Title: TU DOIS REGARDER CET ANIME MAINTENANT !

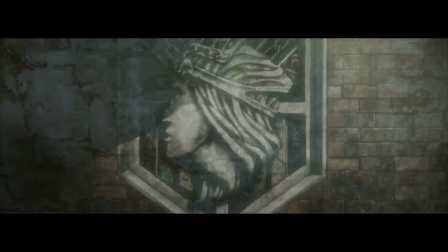[0:00]
Ohayo minna ici Afro,
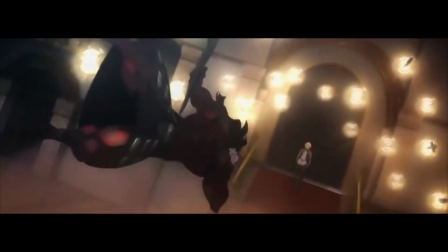[0:01]
j'espère que vous allez bien car moi c'est le feu et comme d'habitude sur cette chaîne on se retrouve pour parler manga animé Mais aujourd'hui principalement animé Alors oui qu'on soit bien clair,
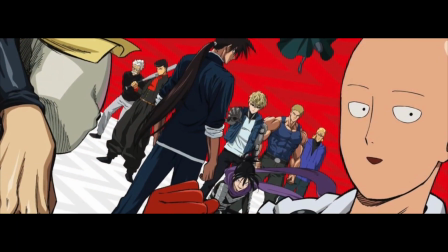[0:10]
2019 nous avait promu une année riche en animé Que ce soit avec la saison 2 de One Punch Man ou encore la saison 3 partie 2 de l'attaque des titans
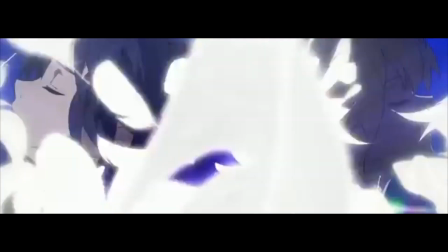[0:16]
Cette année annonçait encore une fois le règne des grosses licences Laissant malheureusement peu d'espace aux nouveaux venus pour briller Mais c'était
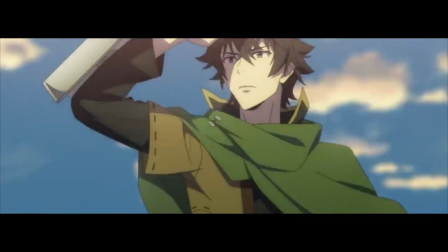[0:23]
sans compter son arrivée de nouveaux challengers tels que Yakusoku no Neverland ou encore Tate no Yusha qui ont su très rapidement se créer un public qui leur a permis très vite d'exister médiatiquement.
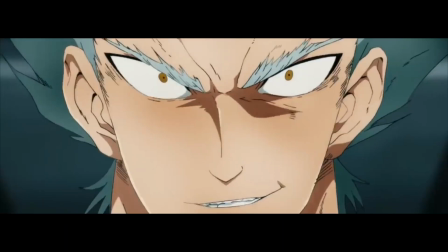[0:32]
Mais alors que le monde entier est focalisé sur la saison 2 de One Punch Man,
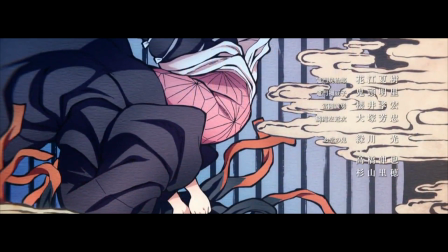[0:36]
un anime en particulier a émergé il y a seulement 4 semaines et s'annonce déjà comme étant la relève de par son ton,
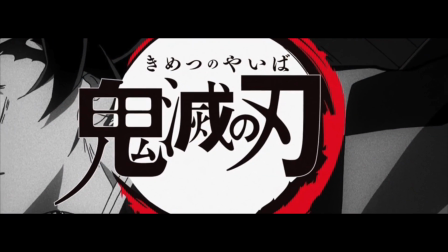[0:42]
sa direction artistique et son histoire. Mais là tout de suite, j'arrête de vous faire attendre et plongeons ensemble dans l'univers de Kimetsu no Yaiba, soit Demon Slayer.
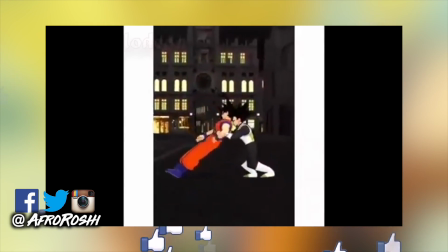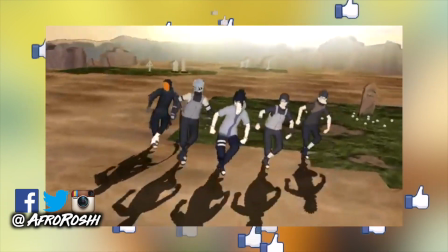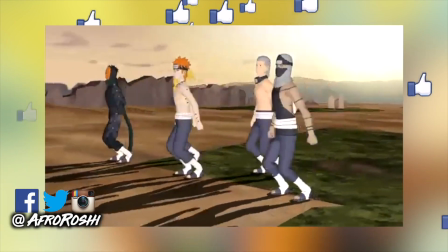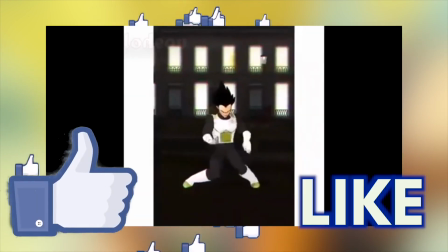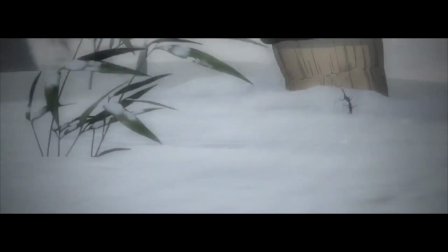[1:14]
Publié dans le Weekly Shonen Jump, Demon Slayer est l'oeuvre de Koyoyaru Gotuge.
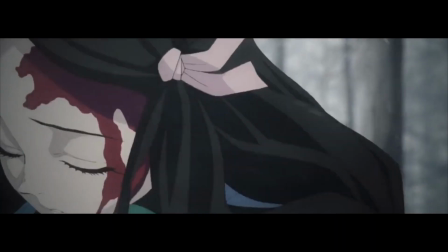[1:18]
Sa version animée qui nous intéresse aujourd'hui a été adaptée par les studios Ufotable à qui l'on doit notamment Fate Stay Night Inlimited Blade Works.
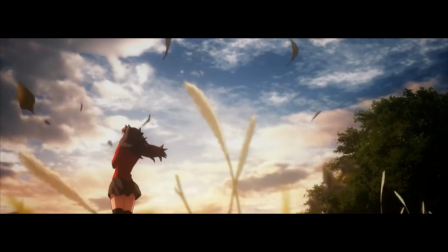[1:26]
Autant te dire que quand tu connais la qualité d'animation de cette série, tu ne peux qu'être en joie en te disant que c'est ce studio qui est en charge de l'adaptation des Rodeurs de la Nuit.
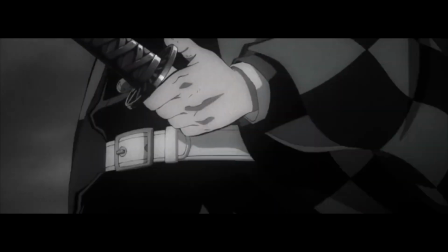[1:34]
En France, les épisodes de cette série sont distribués tous les samedis à 16h30 sur le site de Simulcast Wakanim.
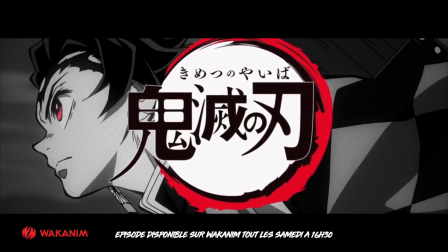[1:39]
Mais si vous le voulez bien, mettons de côté l'aspect technique pour nous concentrer sur le scénario.
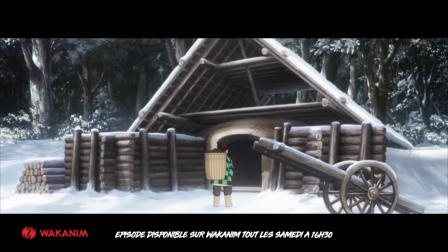[1:44]
De quoi ça parle, Demon Slayer ? Eh bien, au Japon de l'ère Taisho, Tanjiro est l'aîné d'une famille dont le père est décédé.
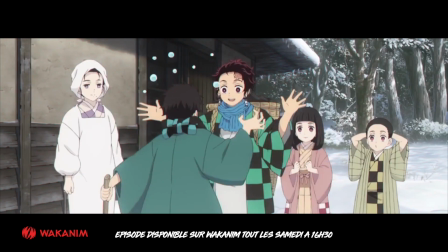[1:51]
Afin de subvenir aux besoins de celle-ci, il part vendre du charbon dans une autre ville voisine. Mais malgré les difficultés de la vie, Tanjiro et sa famille réussissent à trouver du bonheur au quotidien.
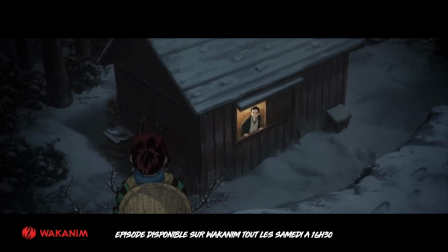[2:00]
Un jour, à cause des rumeurs à propos d'un oni, mangeur d'hommes, qui traînerait dans la montagne, il est dans l'impossibilité de rentrer chez lui.
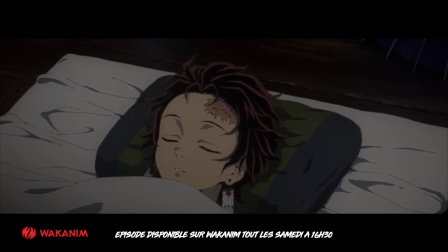[2:05]
Il finit donc par passer la nuit chez Saburo-san, un samaritain aveugle qu'il connait très bien.
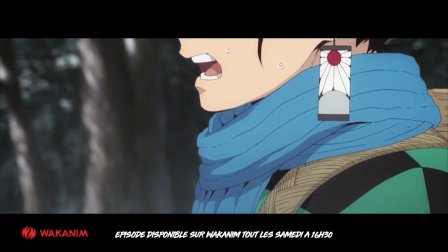[2:10]
Mais malheureusement, au petit matin, à son retour, il retrouve sa famille massacrée par un oni.
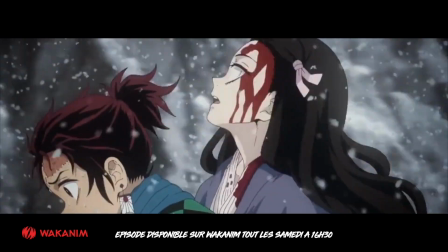[2:15]
Complètement déboussolé, le jeune homme est alors pris d'une grande panique. Mais c'est alors qu'il se rend compte que Nezuko, l'une de ses petites sœurs, est la seule survivante.
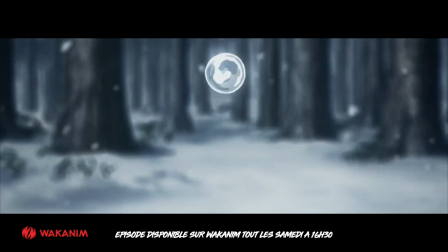[2:23]
Mais cette dernière a été transformée en démon. Mais étrangement, celle-ci montre encore des signes d'émotion et des pensées humaines.
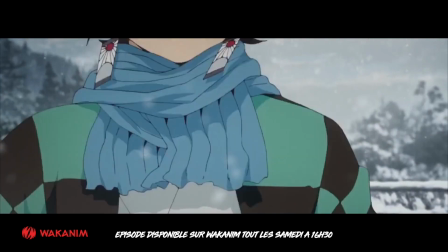[2:29]
C'est alors que Tanjiro décide d'entamer un long périple afin de trouver un antidote pour sa petite sœur.
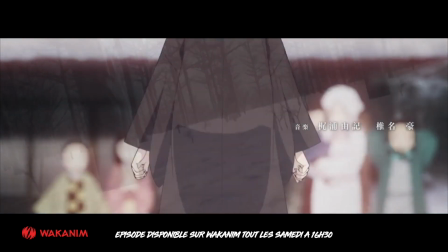[2:34]
Et aussi de venger le reste de sa famille Mélangeant action, aventure, dark fantasy,
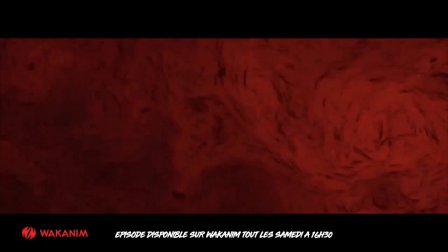[2:39]
drame et surnaturel Demon Slayer est avant tout une oeuvre qui rend hommage au folklore japonais En nous présentant un Japon peuplé de yokai,
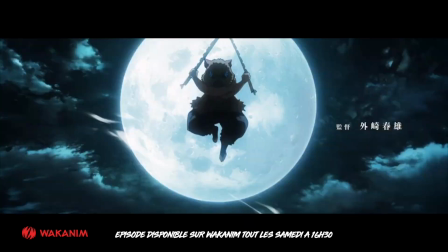[2:46]
d'oni et de chasseurs Le tout sublimé par des paysages et des personnages rendant cette histoire poétique L'anime met en valeur le style graphique du manga
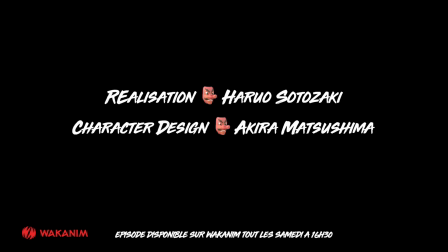[2:54]
Et cela grâce à Haruo Satosaki à la réalisation Akira Mitsushima au character design Et Yuki Kajira et Gushinai à la musique Car oui,
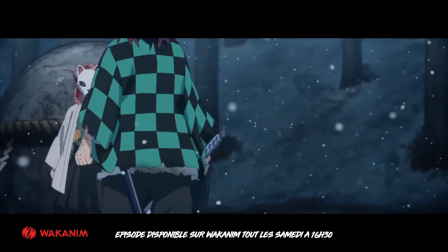[3:02]
l'un des points forts de cet anime, c'est son chara-design. Moi personnellement, je suis fan.
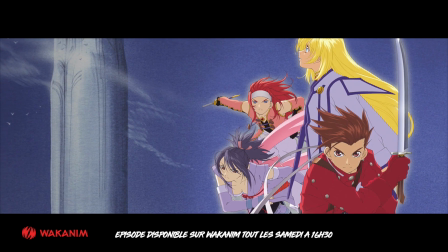[3:07]
Car on ressent la patte de Tales of Symphonia, ce qui est d'autant plus normal quand on sait que c'est Akira Musishima qui était character designer sur ce jeu.
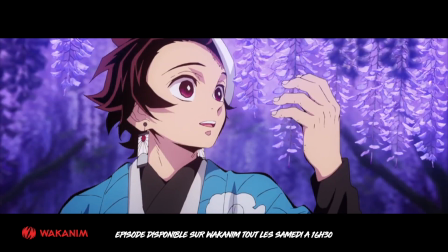[3:14]
Il permet donc au trait de Koyoharu de prendre en maturité et en épaisseur, sublimant ainsi son trait si particulier.
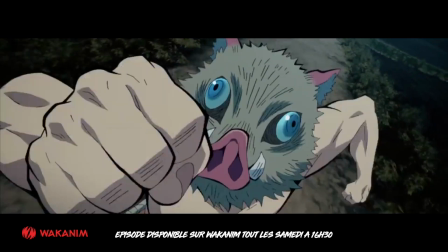[3:20]
Rien que dans l'opening, on peut voir certains personnages jeunes possédant des traits si marqués que l'on n'a même pas besoin de savoir leur histoire pour comprendre qu'ils ont eu un passif compliqué.
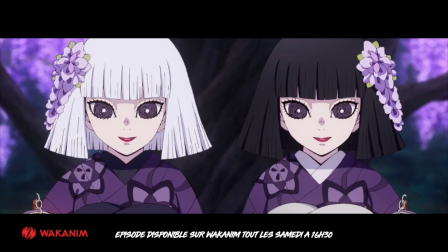[3:27]
Un grand travail est aussi fait au niveau des yeux des personnages qui procure chez le spectateur un sentiment d'incompréhension.
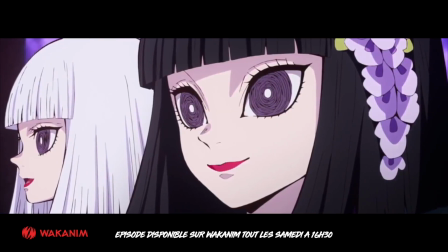[3:33]
Ne sachant pas si les personnages qui le regardent à l'écran sont réellement de simples humains ou sont eux aussi des créatures folkloriques.
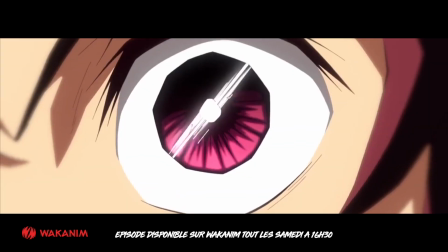[3:39]
Hormis ça, un grand travail est aussi fait au niveau de l'animation.
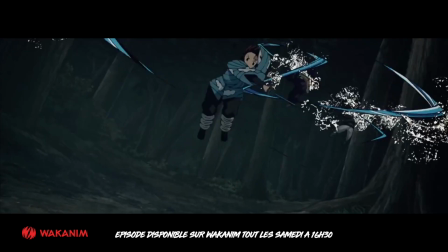[3:42]
Notamment durant les scènes de combat où l'on peut voir que chaque pouvoir est retranscrit d'une manière totalement différente de ce qu'on a pu voir en termes d'animation jusqu'à maintenant.
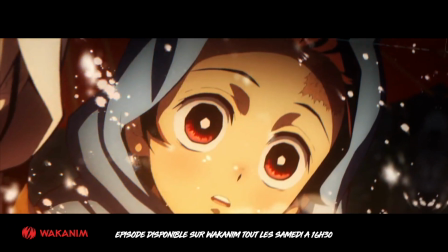[3:49]
Et cela sans que ça détonne sur le propos du manga. L'atmosphère de l'oeuvre qui est d'ailleurs très sombre et très pesante, se retrouve très vite colorée, rendant ainsi leur pouvoir quasi irréel.
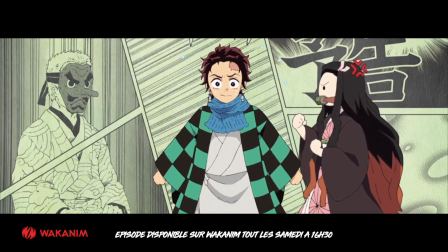[3:58]
Comme si une estampe japonaise était en train d'être peinte sous nos yeux.
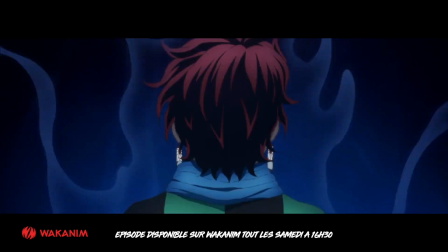[4:01]
Mais tout cela devient encore plus beau grâce aux OST de ses compositeurs de talent que sont Yuki Kajuira et Gushinai.